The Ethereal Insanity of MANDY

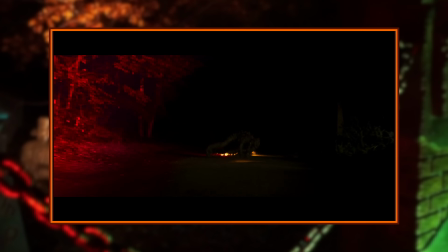[16:34]
Anyway, the movie's got a lot of gory goodness on offer with some Mad Max style chase scenes and fun one-on-one brawls,
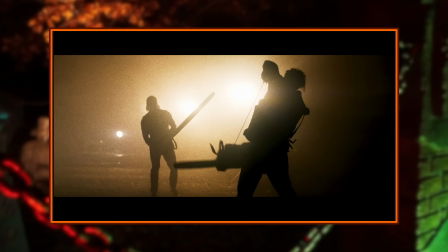[16:40]
the highlight being a chainsaw v mega chainsaw duel with Nicolas Cage and a demon biker. Take anything cool, add Nick Cage to it, and it's automatically cooler than it already was. Pro tip, you can also add a mega chainsaw to anything and it'll also make it cooler. There is one creative decision in this movie that I'm a little iffy about,
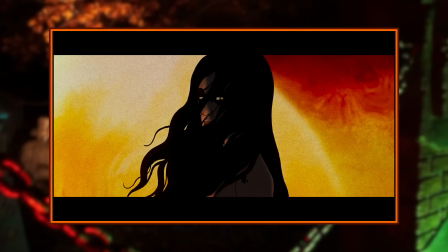[17:02]
and it's that there are a couple of times where these animated sequences will play, sort of recapping the thematic purpose of everything that's happened up to that point,
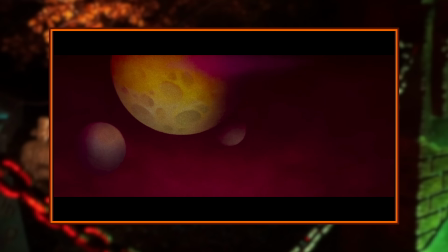[17:10]
or foreshadowing something that has yet to happen.
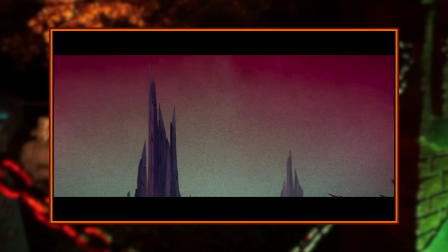[17:12]
And while they look cool, they don't really add much to the movie in my opinion, so much so that I forget they're even there every time I watch the movie.
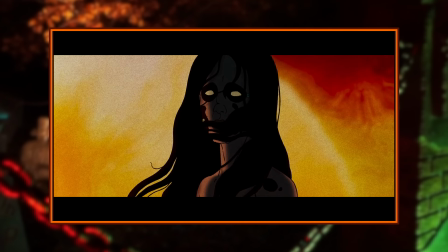[17:19]
Thankfully, it's not to the detriment of anything else, and these sequences are always very brief, but they just feel a bit out of place even within the strange tone of the rest of the movie.
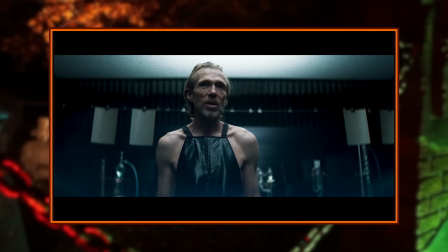[17:27]
One other character I'd like to mention is the chemist played by Richard Brake.
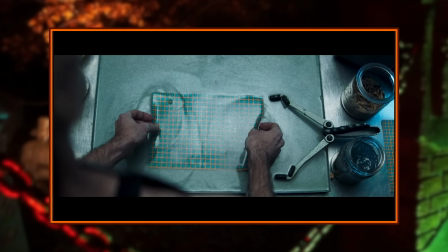[17:31]
This is the dude that gave that tainted batch of LSD to the Black Skulls, and by the look of things, he's maybe been trying out a tad bit of it himself.
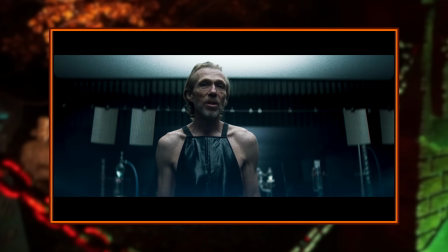[17:38]
He's got a tiger named Lizzie, and there's an interaction that I find really funny where Red just looks at him and the chemist says this, God, you're right. and just lets Lizzie free.
Bye, Lizzie.
They're so out of their minds in this shit that they're communicating through wavelengths now.
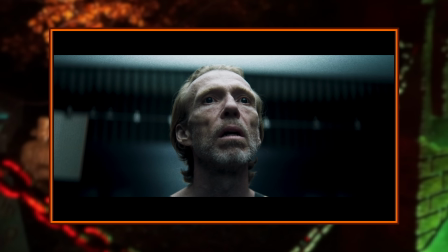[17:54]
I also love this moment where the chemist can just read on Red's face that the Black Skulls took someone very dear to him,
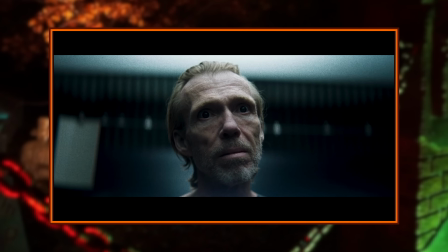[17:59]
and he talks about how terrible that group is before directing Red to the church where the children of the New Dawn reside.
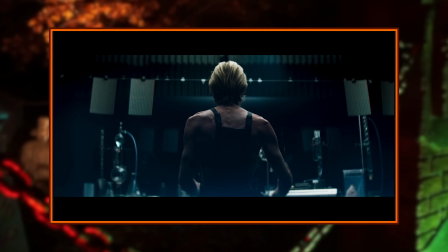[18:05]
Richard Brake is so damn good in everything he's in, and even in this very brief scene with him,
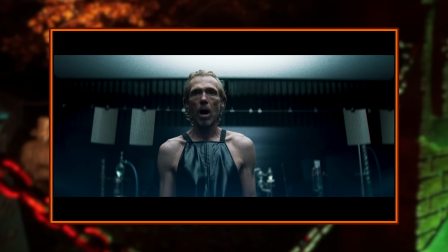[18:10]
he gives such a great performance, especially since it's been a while since Red's seen a somewhat friendly face.
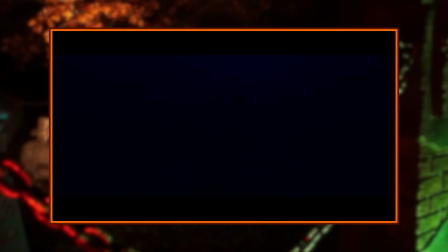[18:15]
Jeremiah's death is probably the strangest scene of the entire movie, which is saying a hell of a lot. At first, he's very confident in himself, but as soon as Red comes at him, he just starts groveling at his feet and offering fellatio.
I'll blow you, man. I'll suck your fucking dick.
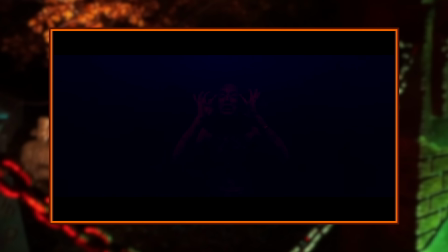[18:31]
It seems like he truly does believe he's imbued with some, like, cosmic brilliance, but as soon as someone reminds him that he's still just flesh and bone, he falls apart.
I carry God's gift in my heart, not you.
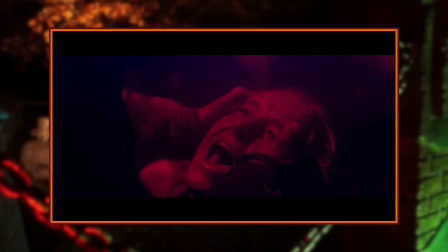[18:45]
This just reminds me of me and my friends getting baked in high school. Red has his revenge when he pops Jeremiah's head open and he leaves the church burning to the ground behind him. He probably looks super badass to anyone on that wild acid trip, but I have a feeling if you're sober, he probably looks a little closer to this.
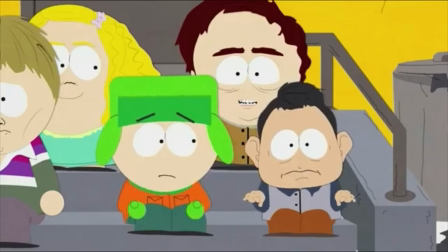[19:00] Sometimes I just want to burn it down. Burn the whole school down to the ground.
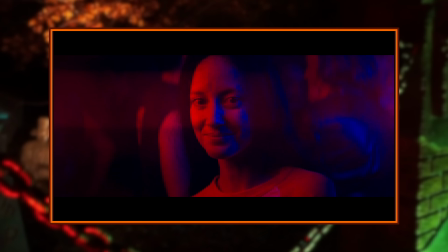[19:05]
The end of the movie is when it's made clear that Red has fully fallen into this strange new world when he hallucinates Mandy sitting next to him as a final goodbye,
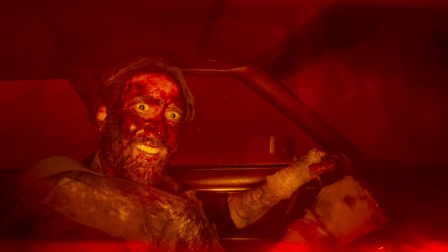[19:13]
which is a much nicer image of her than the one he actually had. I think this shot sums up the movie better than any other possibly could, especially with the music,
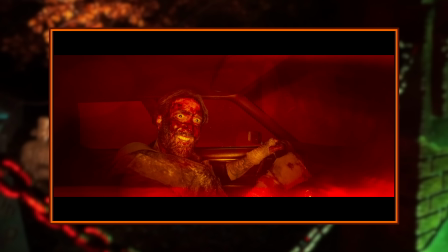[19:21]
because it's absolutely beautiful and washy and ethereal, but he's also completely soaked in blood and has the most manic look on his face, and yeah, that's pretty much encapsulates this whole thing in one image. Speaking of the music, the score was done by legendary Icelandic composer Jóhann Jóhannsson, who unfortunately passed away before the movie released. It was sudden and unexpected, but he's left behind a legacy of some of the most beautiful music I have ever heard,
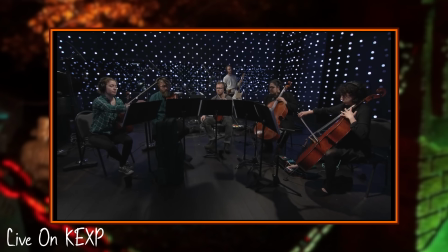[19:46]
with This final contribution being one of my favorite film scores ever.
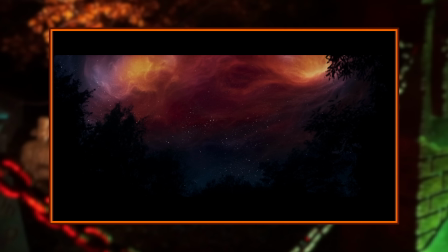[19:51]
It's all parts beautiful, aggressive, and haunting, which was something that could be found in a lot of his compositions over the years. The score is a massive reason why this movie's atmosphere is so well realized, and I've honestly listened through the soundtrack album more times than I've actually watched the movie. It's genuinely beautiful. Like, this is something that I listened to in times of hardship to help get me through things. It is a transcendental album to listen to, and it's such a damn shame that Johansson lost his life so early. Rest in peace, man.
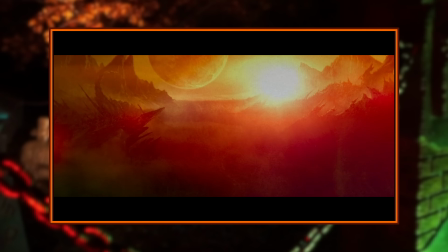[20:22]
The final shot of the movie shows a big wide image of this utterly otherworldly landscape that feels like the culmination of everything that was being built up to in the movie's atmosphere, and who really knows where Red's off to next? Headcanon? He's off to Willy's Wonderland to drink grape juice, play pinball, and fuck shit up.
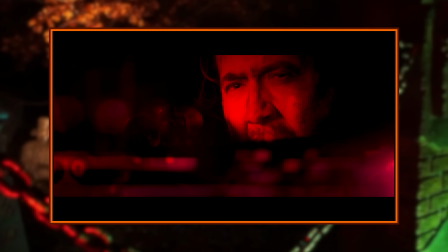[20:38]
So that's Mandy.